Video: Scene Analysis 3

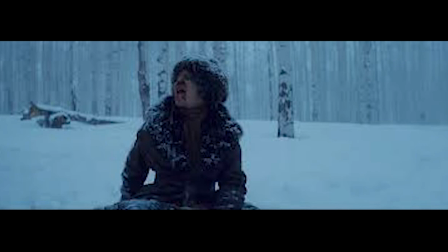4:08 I'm not sure how to capture what was in the movie due to Netflix, so I couldn't get a
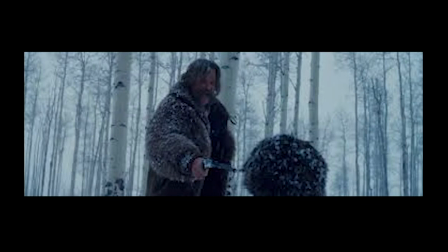4:14 better picture. But in this scene, while she was on the ground, it was shot at a low angle behind her, a low angle close-up shot, while John was basically yelling at her.
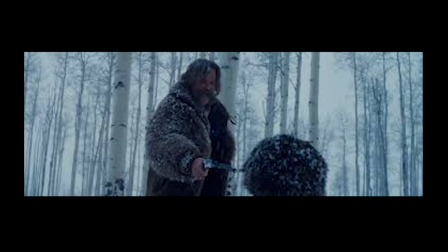4:32 The angle gave a description of who is in control and who has power. And the one in power is basically John.
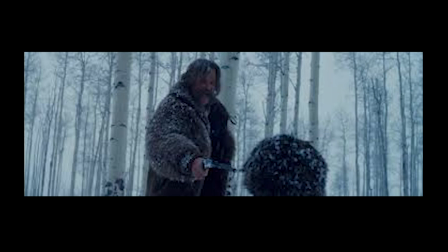4:46 I thought this was well put in considering her situation. She can't be freed because she is captured by John. In the next few scenes, we're introduced to some of the others at Minnie's.
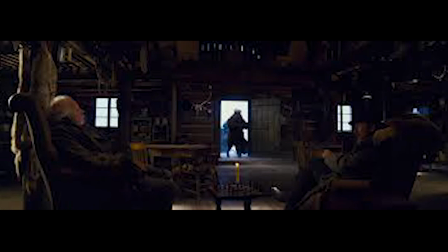5:03 We see John and Daisy in the doorway coming in, while seeing on the right seeing on the right is Oswaldo, and on the left is General Smithers.
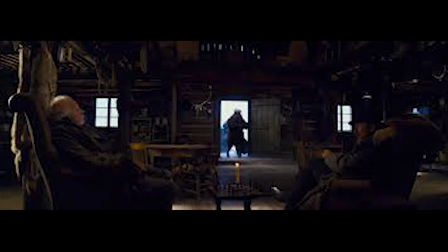5:22 The scene is in a wide angle shot where both the men seem to be right on the 180 line. For this angle, I think it just sets the tone,
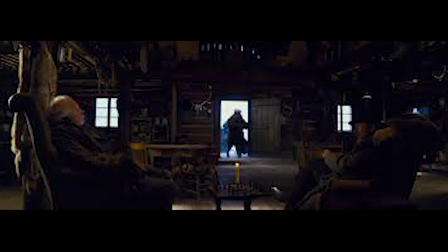5:39 where I think it was used to settle the viewers in, since we watched John and Daisy struggle with the door. In the next scene, once again, I'm sorry for the bad angle pick.
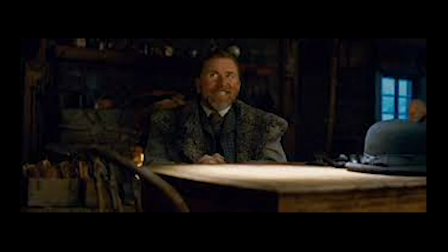5:50 I can't find the shots I want to use. But in the scene, Oswaldo asks for John's warrant, and the camera is focused on
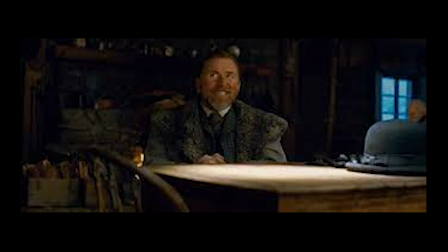6:10 Oswaldo's hat placed on the table while John and Daisy are in the background. The shot has the hat blurry in the scene, while in the background you can see Daisy and John. I feel as though the hat placement was used as an
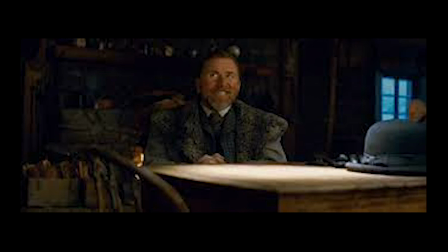6:31 intimidation factor by Oswaldo, since John did not know who he was.
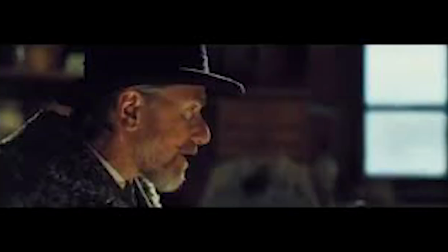6:41 In another scene, we have a close-up shot of Oswaldo claiming who he is, saying he's the one that's going to hang her, and explaining the situation and like how he feels, how her family would feel, and how the other people that she killed families would feel, and basically just kind of and trying to intimidate her as well.
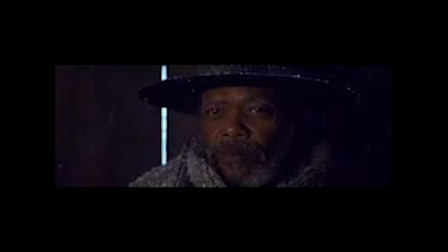7:12 Next, we have a scene where it is a close-up shot on Warren once he enters the cabin. His face looks concerning, as if he knows something isn't sitting right. This scene really sets up something for Warren.
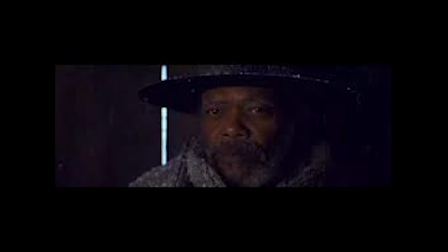7:29 It seems like he knows a lot about Minnie and what she does in her own place, and like how everything is supposed to go. So the close-up shot on his face showing something isn't right is a really nice touch.
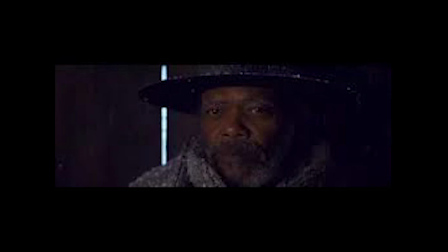7:46 And for my final scene that I will be going over is a scene
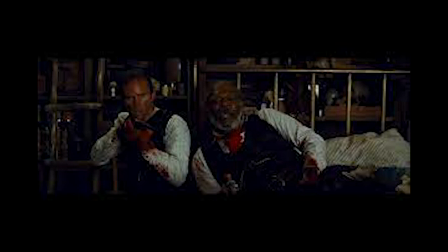7:54 where we have Warren and the sheriff in a pretty difficult situation, since both of them are shot and can barely move. In this shot, this is a medium shot using warm lighting.